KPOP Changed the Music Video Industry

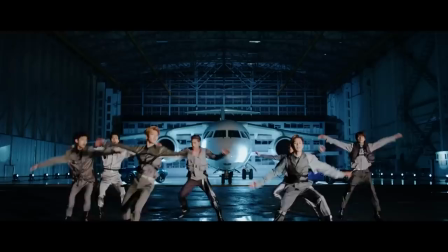When a crew needs to repack equipment in one location, or load out, and travel to another location where they can unload and rebuild, aka load in, it's referred to as a company move. Every company move in and of itself can eat up several crucial and pricey hours of a production day. Now I'm gonna get a little controversial for a little bit. We'll say pre-2014,
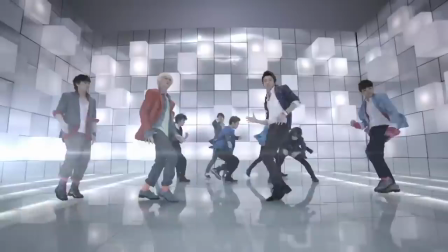K-pop fans repeatedly had issues and complained about a specific type of set design that they like to call the SM box.
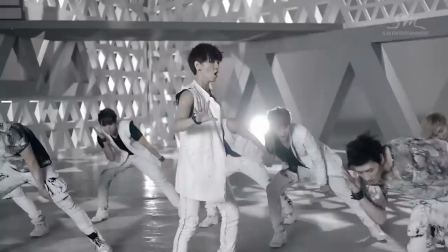SM Entertainment being one of the three South Korean entertainment labels, and box referring to an enclosed set design that consists of 3 constructed walls and
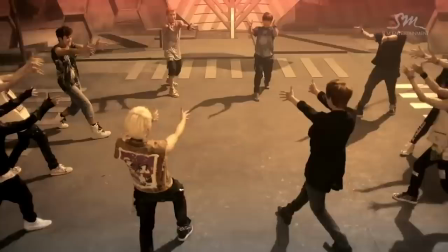an open space in the middle with the main artists and possibly backup dancers doing choreography to the song.
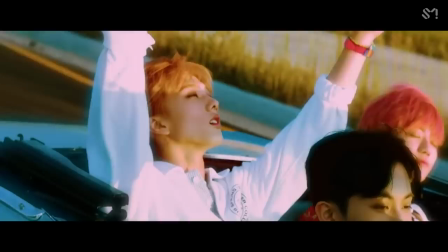Much like any sitcom or any of our soap opera sets here in the West. Prime example of this in Western videos would be Ariana Grande's Focus.
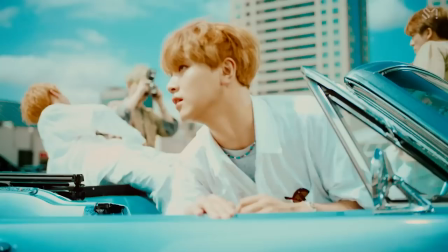And SM immediately changed stuff up dramatically and started shooting more videos out on location and incorporating more narrative B-roll.
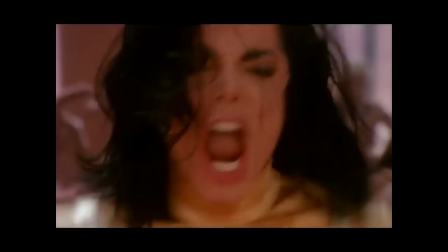I will say though, as someone that grew up adoring the lavish $100,000 set builds of American music videos from the 90s and early 2000s,
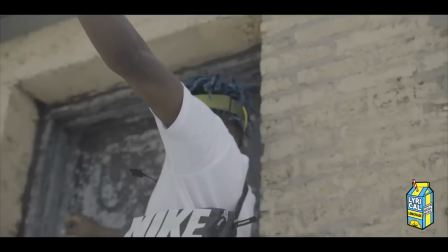and who went through a time of legitimately being underwhelmed at some of the low budget shooting environments that resulted from lower US music video budgets,
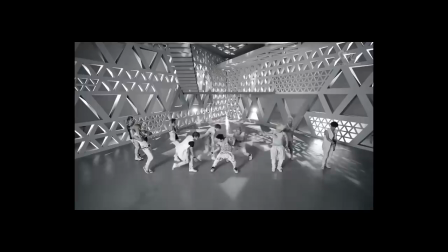i.e. empty warehouses, I've always kind of adored K-pop's ability to shell out the funds to create these fairly impressive and sometimes pretty intricate box sets. Again, that's a topic to flesh out in another video. Number four. K-pop music often implements a linear shot design.
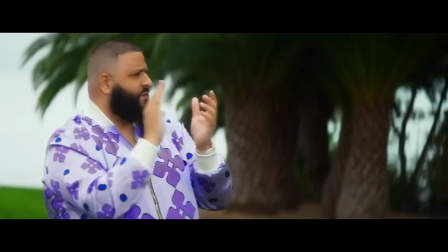Shooting a generic music video is often separated into 2 parts. First, shooting your performance shots.
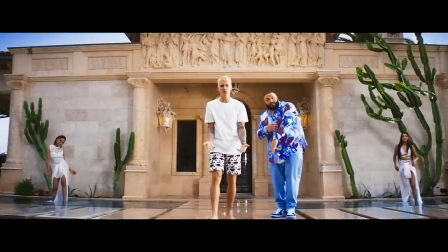Then secondly, shooting the narrative B-roll. This allows for a pretty simple shooting schedule where you basically shoot the entire song through during every performance setup.
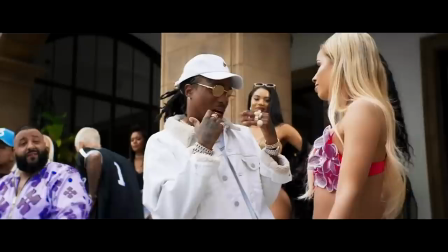Then in post, the editor has the easy job of cutting between performance setups. A normal US vid would only have around 3 or 4 performance setups,
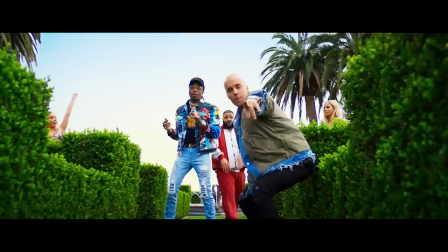so it's expected that each setup is going to be seen many, many times throughout the course of the video.
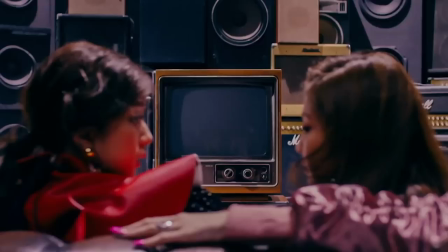Narrative B-roll footage would then be placed on top of those performance setups.
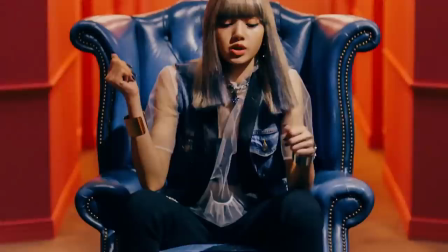An interesting trend that I've seen with K-pop videos is the attempt to never show a single performance setup more than a couple of times.
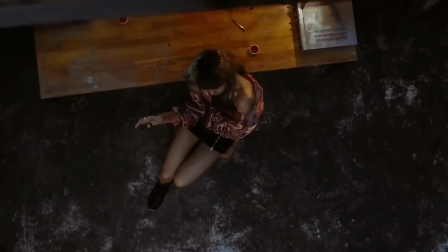This requires far more performance setups than most Western vids.
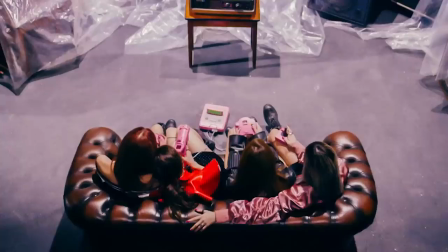Songs, I imagine, aren't actually played all the way through during each take, but shot in short, meticulous, pre-planned segments.
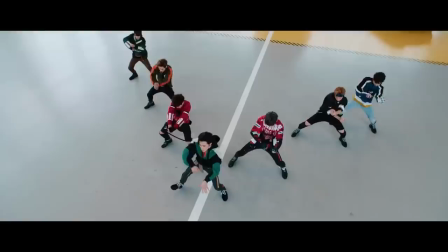This allows really cool transitions to be planned in advance between shots,
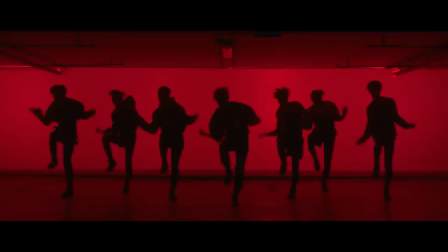since the cuts between shots are less arbitrary, but obviously pre-planned.
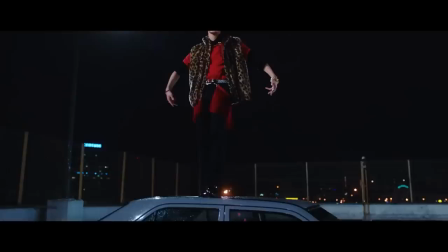This is what people are talking about when they are saying that they are shooting for the edit.
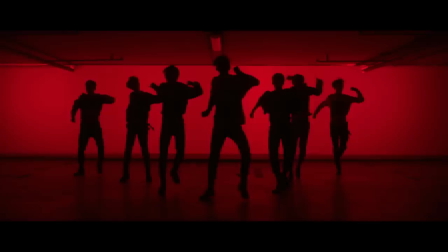Check out some of these pre-planned transitions and wavy takeoff.
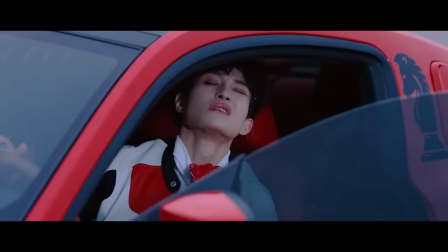First off, you see the location change transition utilizing the brightening motorcycle light.
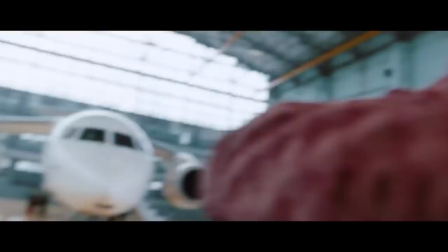Then check out this camera push away transition between the parking garage set and the air hanger set.
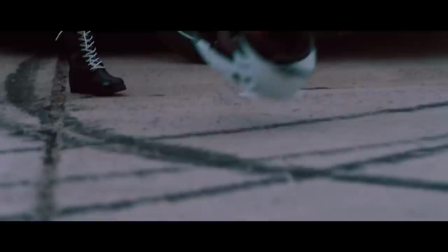Then there's another camera push away transition between the parking garage and the bridge.
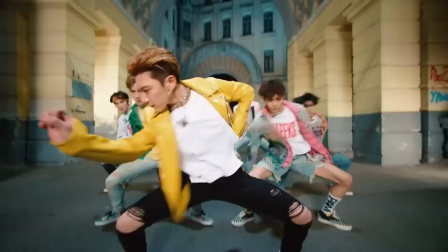Then another match cut transition again between the parking garage and the bridge.
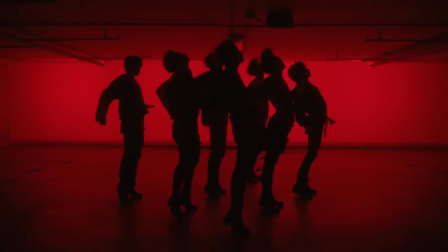I'm going to talk more in depth about K-pop use of match cuts in a little bit.
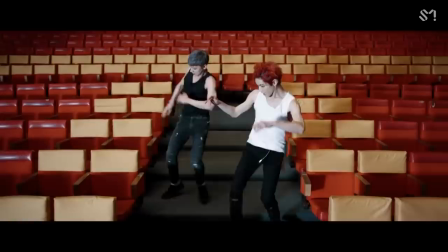Number 5, creative camera shot design. Check out this intentional camera movement and this excellent composition.
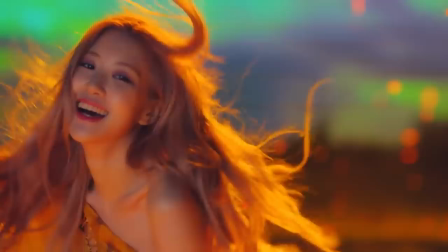The camera work in K-pop videos really take you along for a real ride.
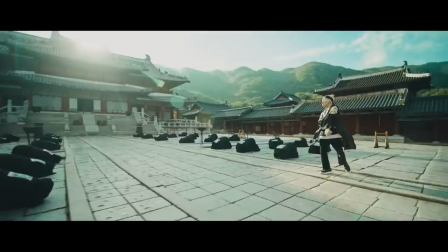Some of this is accentuated in post, but a lot of these incredible sweeping shots are truly captured using massive robotic camera cranes,
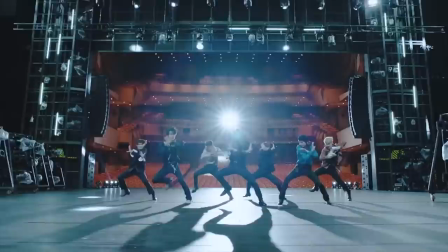tireless operators running with Steadicam setups, bolted in car mounts, crazy camera dollies and the like.
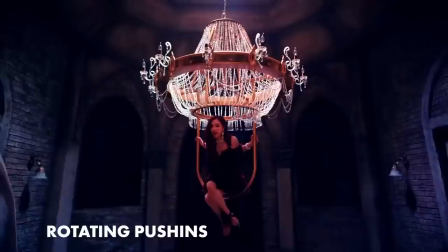Here are a few of my favorite shot types that I've seen.
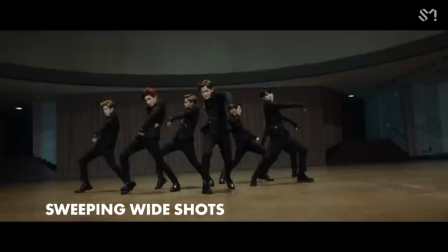Dramatic pan-ups, rotating push-ins, fast linear push-ins and pull-outs, sweeping slants, backward follow shots with beautiful framing elements,
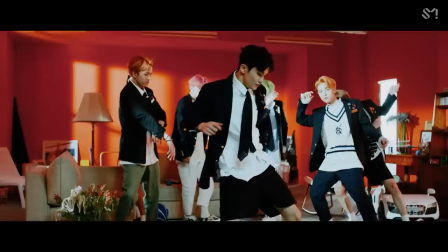sweeping wide shots, choreo tracking where the camera movement mirrors the choreo,
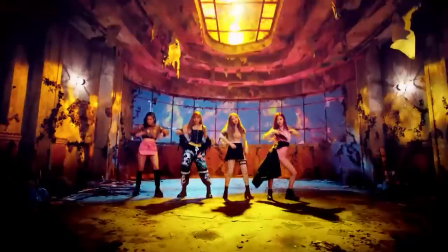camera impact bumps where the camera jerks to accentuate a hard or sharp movement from the talent.
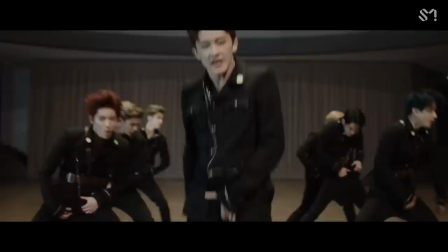I also love the use of high shutter speed, or in other words, a small shutter angle, to really cut that motion blur within the footage. This Saving Private Ryan look is really popular in K-pop because being able to see every frame is important since it accentuates movement.
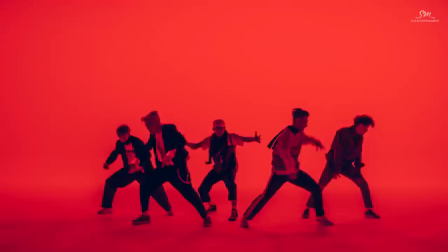Number 6, everything is brought together in the edit. I love the way K-pop videos are stitched together.
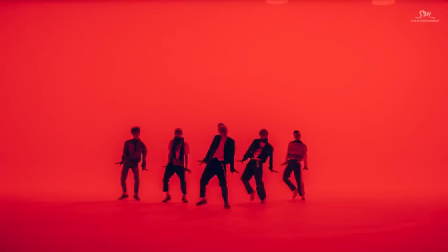I mean, you can just see the skill, the time, and the devotion. Let's talk about match cuts.
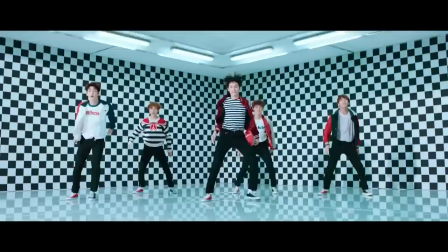They're heavily used to hide cuts in between shots. Match cuts just involve placing two similar shots up against each other.
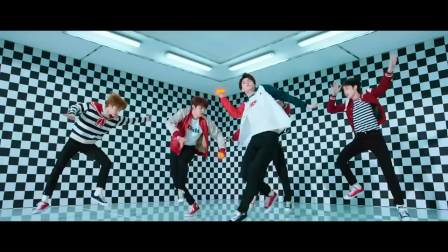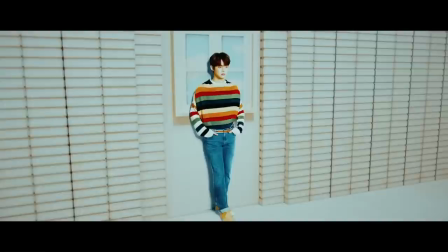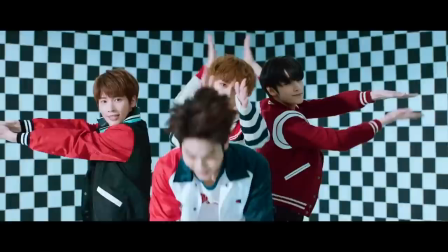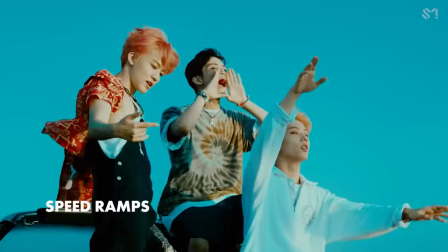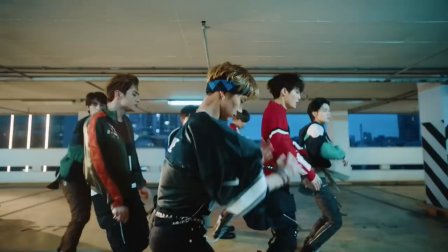Speed ramps are used most of the time to slow down the tail end of shots to emphasize movement. I also enjoy how several videos seem to play around with having a dynamic aspect ratio by incorporating animated black bars to narrow or widen a shot. There's so much more as far as K-pop editing goes, it's impossible to do it all in one video.
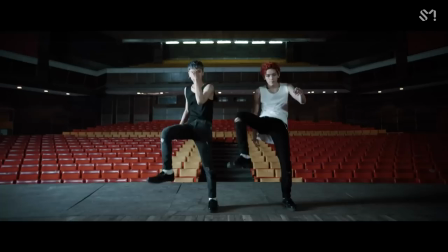Number 7, choreo. Choreo is a given in most K-pop videos, and this isn't always the case in Western videos.
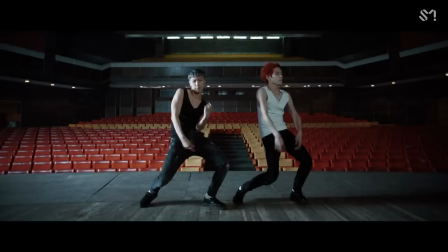Drawing from hip-hop, freestyle, and b-boying,
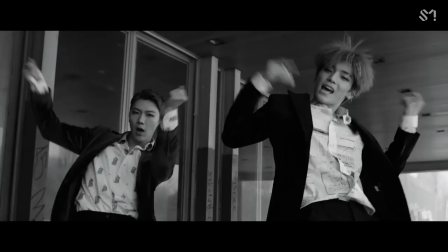K-pop choreography has come to the point where it's just as iconic as some of the songs themselves. Precision and synchronization are held up as core qualities of every routine,
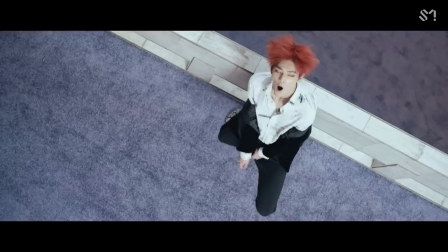and choreographers and directors often need to work hand-in-hand to ensure that the shot design and the choreography work hand-in-hand to accentuate each other. So how does the culture of excellence in K-pop music video production, their large production budget size, and lastly their massive and loyal fan base affect the worldwide music video industry?
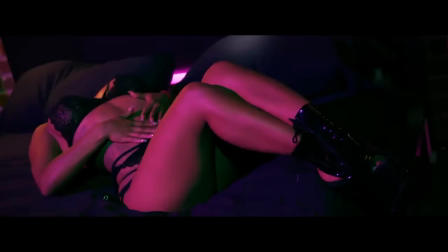I believe it actually creates a model for the rest of the world to follow. The entire world is connected.
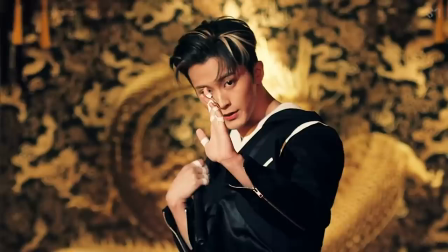I mean, how many times are Western artists able to take seeing their one location, uncreative, raunchy, twerk-filled strip club music videos being overshadowed by 500,000, 10 location, sleek, beautifully choreographed K-pop music videos before they change their game plan? Competition in business is real, and it doesn't stop at your country's border.
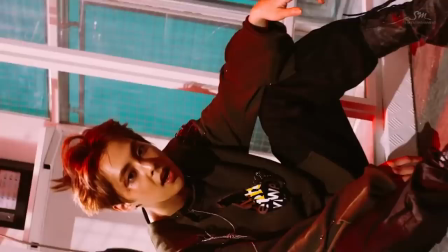Relevance is an ever-present battle that's fought in the entertainment industry, and there'll be a point where Western labels are forced to increase music video budgets in order to simply compete.
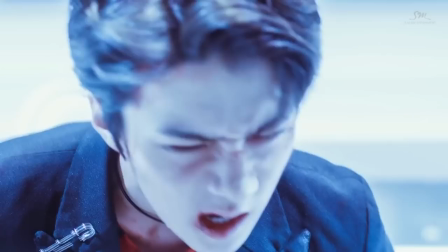Western labels will be able to sustain these increased music video budgets by finding ways to increase revenue coming in from the other end.
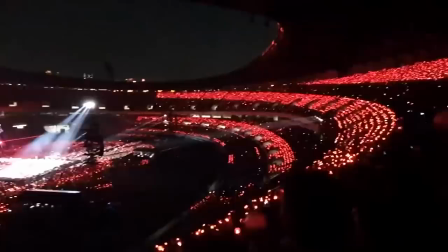They'll end up drawing from their K-pop counterparts in regard to building equally as supportive fan bases that spend on average $100 or $300 out of their monthly paycheck on merch, that pack 90K seat venues in every city on every tour, and that religiously view and share music videos on YouTube as soon as they're posted. It's a whole new world now where video content is now king,
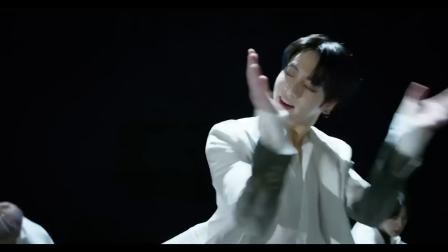and where I believe global competition will end up being a positive force that promotes even better quality content that reaches even more people than ever before.
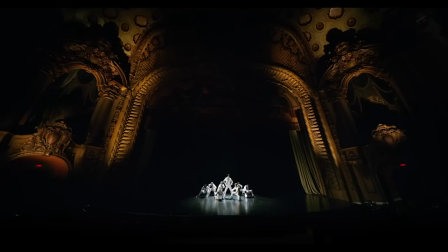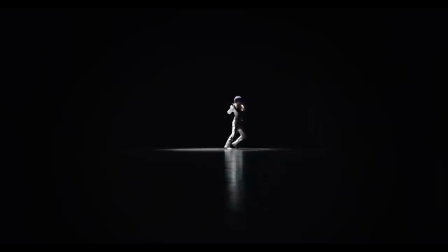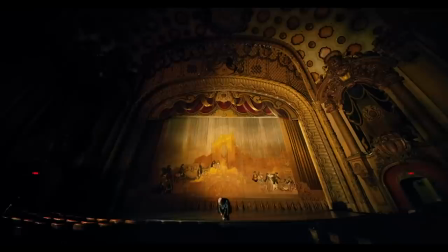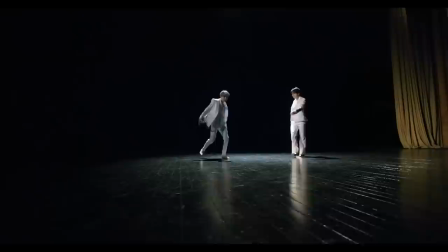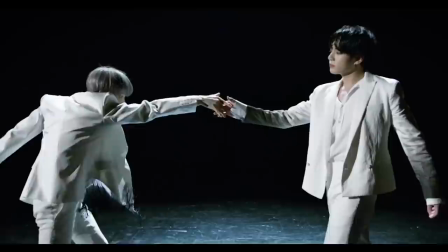I'll be nowhere, so find
I disagree with the seemingly common consensus here in the West that music videos and music video budgets are on their way out. I confidently push back at that notion to tell you that we haven't seen nothing yet. As content creators, a lot of us in the world of music video productions, I think we have a lot to look forward to, and our future's bright. Thanks so much for watching, guys. Please make sure to subscribe to the channel, like this video, and remember, get your free month of Elements in the link below. Make sure you watch my YouTube channel, Like a Man on Fire. Keep moving, never stop. Thanks so much again, guys, for watching, and remember to keep it chill.